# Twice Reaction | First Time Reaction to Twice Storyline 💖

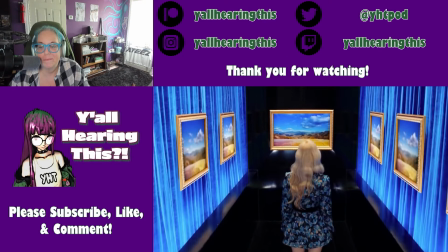988s
Her scene shows her surrounded by black canvas who progressively change image as the video goes on.
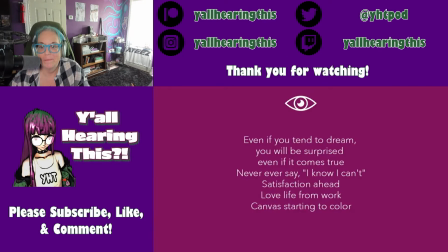994s
This is a reference to the canvas they mention in the song. That is the canvas of your life that starts to gain color the moment you start believing in yourself and appreciating your work.
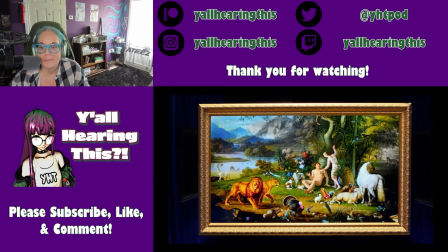1004s
The focus on this painting here, however, is very telling, because it shows the temptation of Adam.
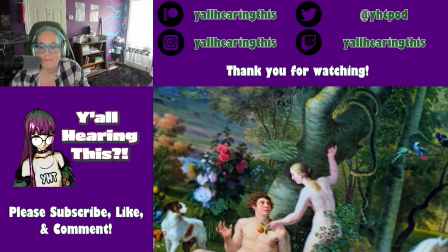1009s
In the video, the painting of Eve moves to give the apple to Adam. Then we cut to Diane and she is the one holding the apple.
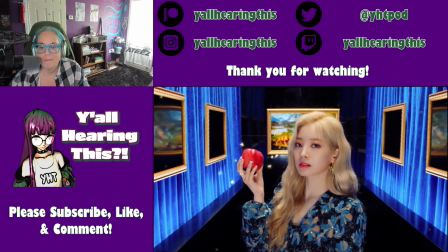1017s
Now, the apple generally represents temptation, but we have to put it into context to understand what's going on.
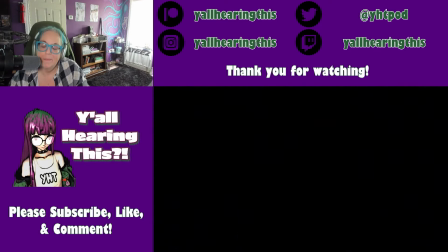1023s
In the creation story, the apple comes from the tree of knowledge.
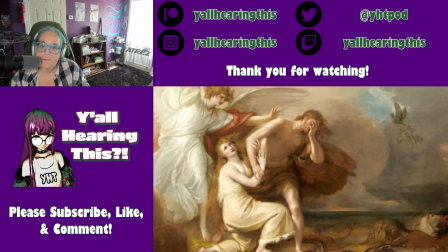1027s
Adam and Eve eat the apple and get expelled from heaven, but when they do, they also acquire knowledge they shouldn't have had in the first place.
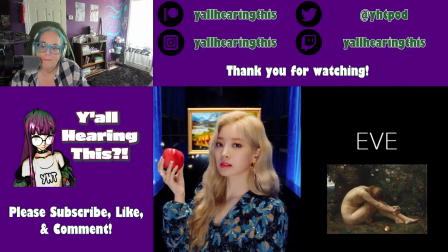1034s
In the video, Diane is playing the role of Eve, tempting the audience with the fruit of the tree of knowledge.
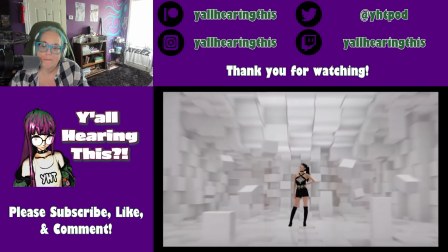1040s
And this is because that's exactly what's taking place in the video. Twice here is destroying the illusion by giving you knowledge of truth and falsity.
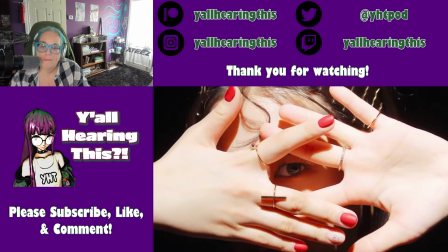1049s
By literally forcing you to go back to the real world and acknowledge that what you see is fake.
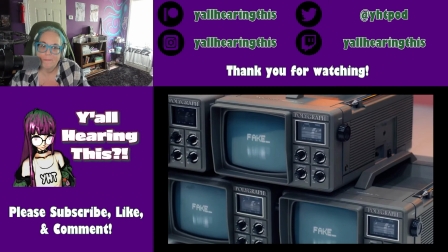1054s
The very last shot of the video perfectly conveys this idea.
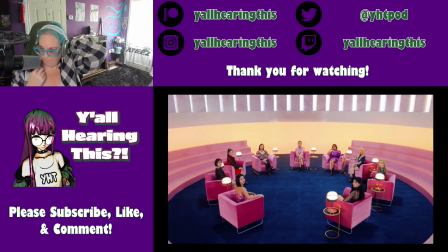1057s
If initially the girls looked under the control of somebody else, now they are looking straight at the invisible audience who is watching the MV. This is because they are self-aware. They know what's fake and they know what's true. And now, so do you.
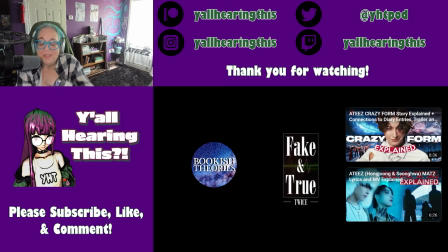1071s
So that's it from me today. That was really cool. I'll need to watch that MV. I know that's the thing with these lower videos. I feel like I should follow them up with the MVs or something. Thank you so much for watching.
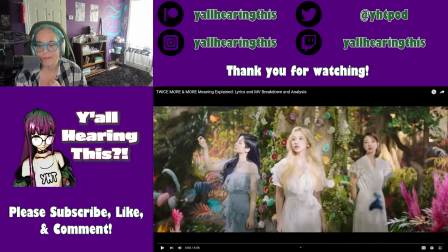1083s
I'll see you next time. Bye-bye. More and more.
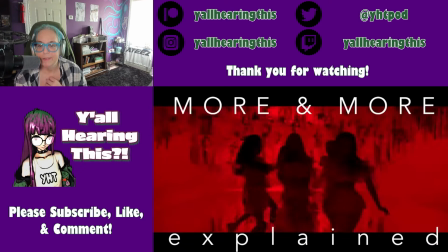1089s
I don't think I've seen this one. Hello, and welcome back to Bookish Theories.
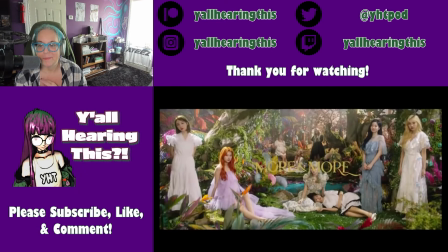1096s
In today's video, I would like to talk about TWICE's More and More, focusing on a little breakdown and analysis of both the lyrics and the music video.
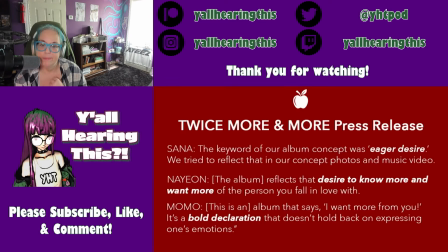1105s
More and More is a song that explores the eager desire that you feel when the shyness and sweetness of a new love develops into a more mature feeling of wanting more and more from each other. According to the press release that came out in relation to the comeback,
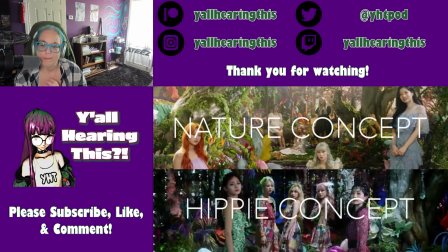1121s
More and More mixes together the nature concept and the hippie concept in order to create a contrast between innocence and maturity.
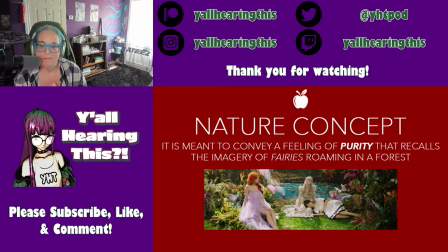1130s
If on the one hand, the nature concept is meant to convey a feeling of purity that recalls the imagery of fairies roaming around in a forest,
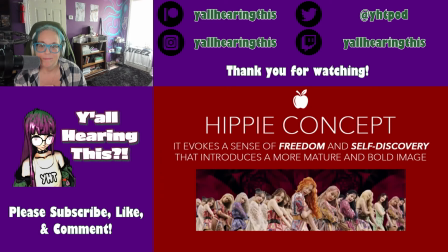1138s
on the other, the hippie concept is meant to evoke a sense of freedom and self-discovery that introduces a more mature and bold image.
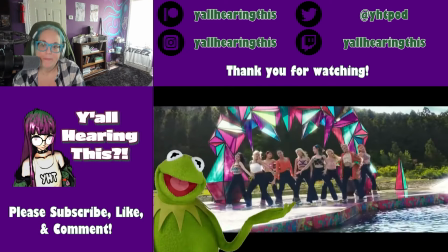1146s
But yet still goes with the nature concept. You see, at this point of their career, TWICE are transitioning from youth to womanhood.
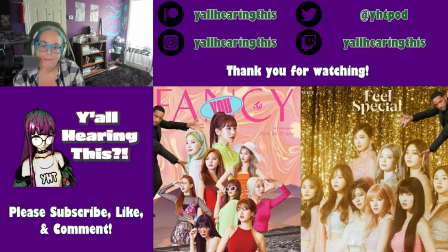1153s
And even if this transformation has been going on for a while now, in more and more this transition is in full effect.
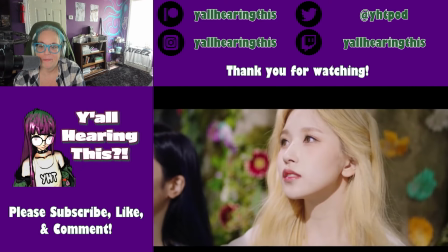1159s
From the innocent ideal that they used to portray in the past, now they are showing a more confident and unapologetic side of themselves.
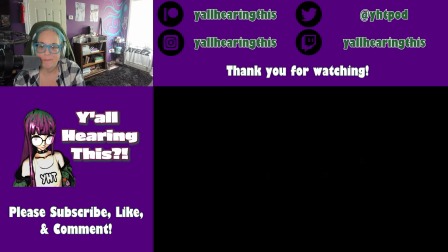1168s
And this idea is perfectly conveyed in the music video,
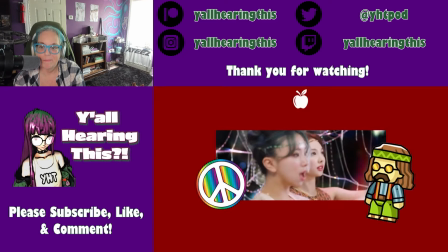1172s
which is set in a psychedelic Garden of Eden where the girls portray the role of Nine Eves who
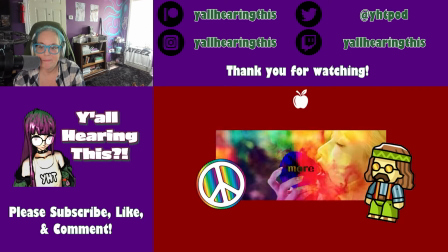1178s
not only embrace the temptation but free themselves from the fantasy of purity
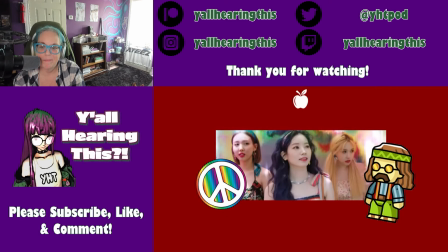1182s
they've been living in up to this point. in this context the religious
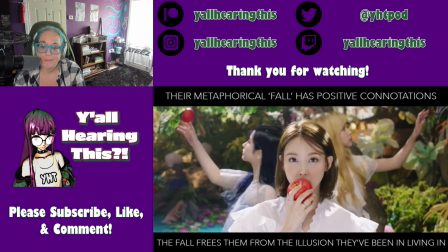1187s
well I already love this concept in a positive light because the fantasy elements that they added to it in place that this not goes back to the fake and
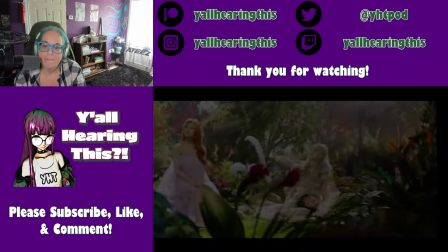1196s
true as well Apple it's like a magic forest where they live as fairies and that only exists within our own imagination it's time to
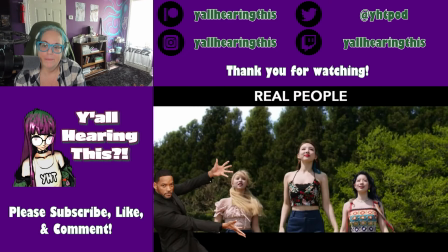1205s
break the illusion and finally see the girls as real women instead of ideas of purity
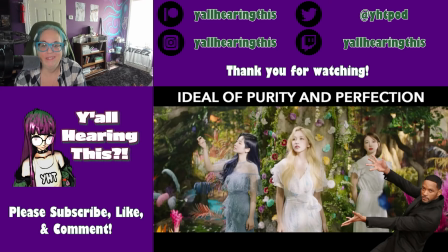1210s
this idea is also conveyed in the lyrics of the song because at the beginning,
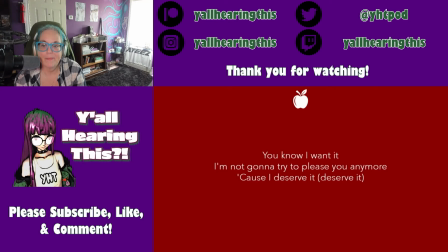1216s
Nayan says that from now on she will not please their loved one anymore because she deserves it. Now, right off the bat, these lines are very interesting because if we consider the contrast between the different concepts that they are portraying, these lyrics actually imply that from this point on, the girls will not play innocent anymore.